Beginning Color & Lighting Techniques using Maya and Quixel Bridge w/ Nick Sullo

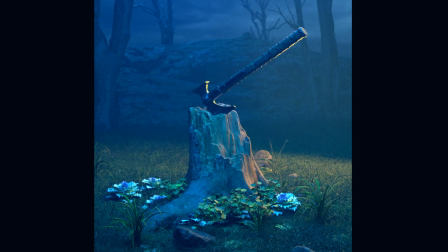[0:00]
Hey everyone, my name is Nick Sulo. I'm an artist with a background in visual effects, working for the film and TV industry for the past decade. I'm also the co-creator VexSulo, that's known for creating the Techno Dystopia Surreal artworks.
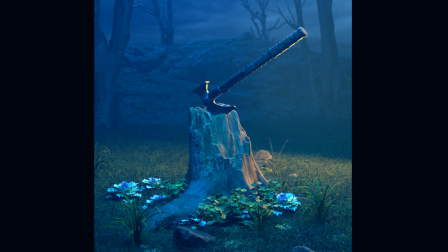[0:15]
So in this tutorial, I want to cover some basics of color and design and how we can use color to make an image feel more balanced, which will help the overall composition of the artwork. so before jumping into the artwork itself let's take a quick look at the overall color wheel
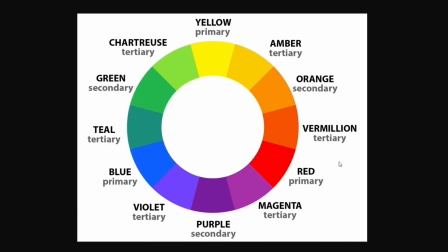[0:32]
which i always like to reference back to when making any art so the color wheel is composed of your primary colors like blue and purple as your secondary color and tertiary like violet so we don't have to go into the details and the meaning of each of these groups but overall what's a good thing to keep
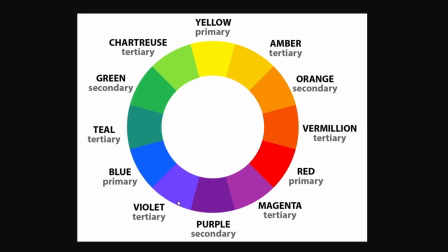[0:51]
in mind is the role of complementary colors so what that is is where you can take one color, let's say like orange as a secondary color, and it's complementary color is the opposite is blue. So you can really use these two colors like blue and orange in your order to help balance
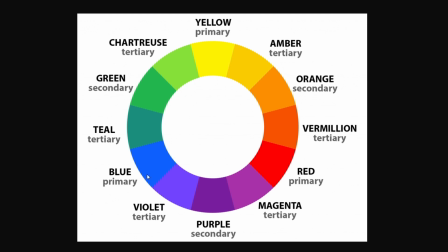[1:09]
it and give some contrast elements that allows the eye to kind of wander around the image. So let's jump into the 3D scene. We can play around with these two colors to kind of show what I mean.
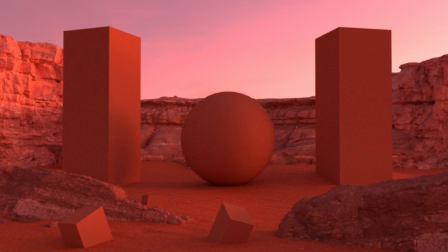[1:23]
So I went ahead and put the scene together in Maya just to kind of quickly demonstrate the way we can play around with these colors. So right now, it already kind of has a bit of like a monochromatic feel to it, meaning it's just one tone being orange in this scene.
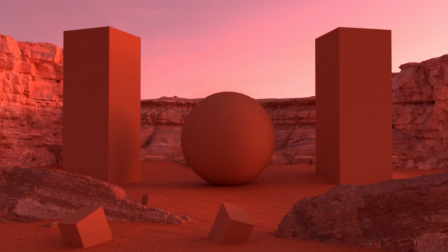[1:39]
So we don't really want to have that in this tutorial. So we'll go ahead and dial that back so we actually get some...
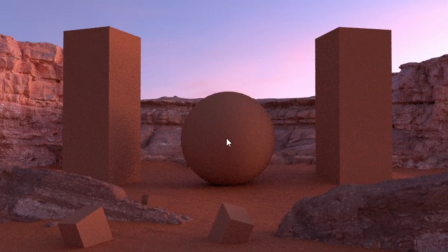[1:47]
Start to kind of see it in this. We still lose these objects in the sand. So the next thing we can go ahead and do is change these objects to more of a the opposite color of orange being blue so
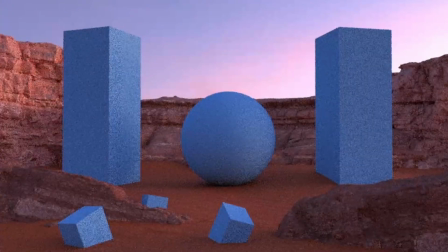[2:04]
like right away the tone's a bit bright and maybe a little too saturated so it kind of pops maybe too much in comparison from the sand to the
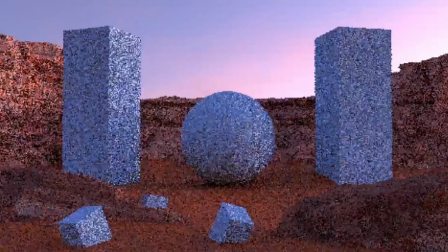[2:14]
object so maybe we can dial back the saturation a little bit and the value so
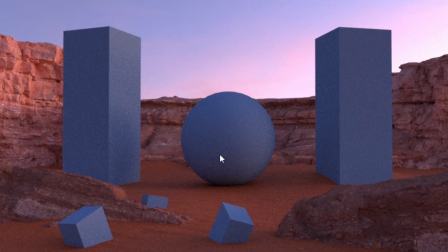[2:25]
that way you can already kind of see the objects they have the opposite of one another with the color but also there's a nice balance to it now as opposed being flat and kind of monochromatic we have these kind of nice colors happening here with the blues and the oranges we can even
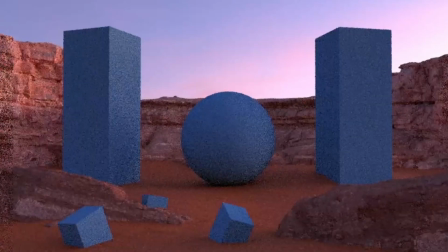[2:44]
just pump up the saturation a little bit more you
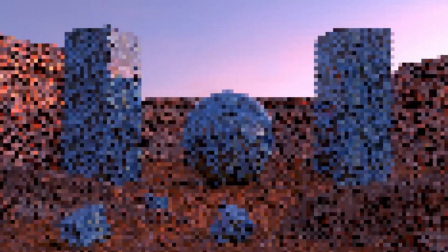[2:50]
even play around with like the reflection the glossiness just
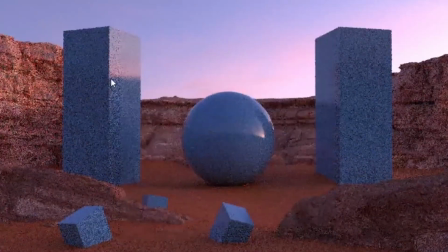[2:56]
can be kind of nice to add some spec to it but then again we do tend to lose some of the object right here from the sky so maybe dial back that reflection a little bit so
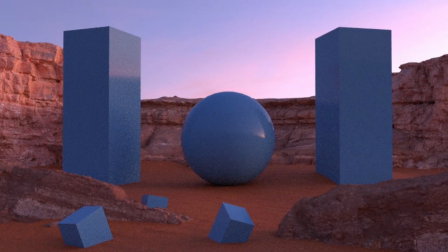we're still kind of losing the rocks a little bit in comparison to the sand I feel like they are blending into one another a little too much.
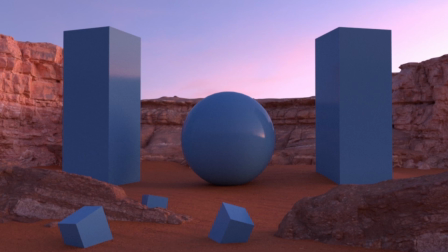[3:29]
So maybe we can bring down the value of these rocks. Let me darken them up just a little bit.
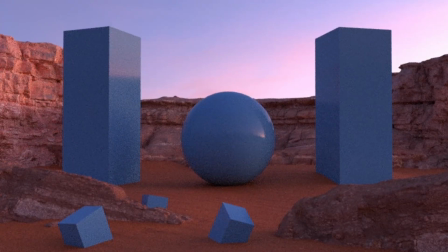I don't want to go too dark, but especially this one. It's a little too bright.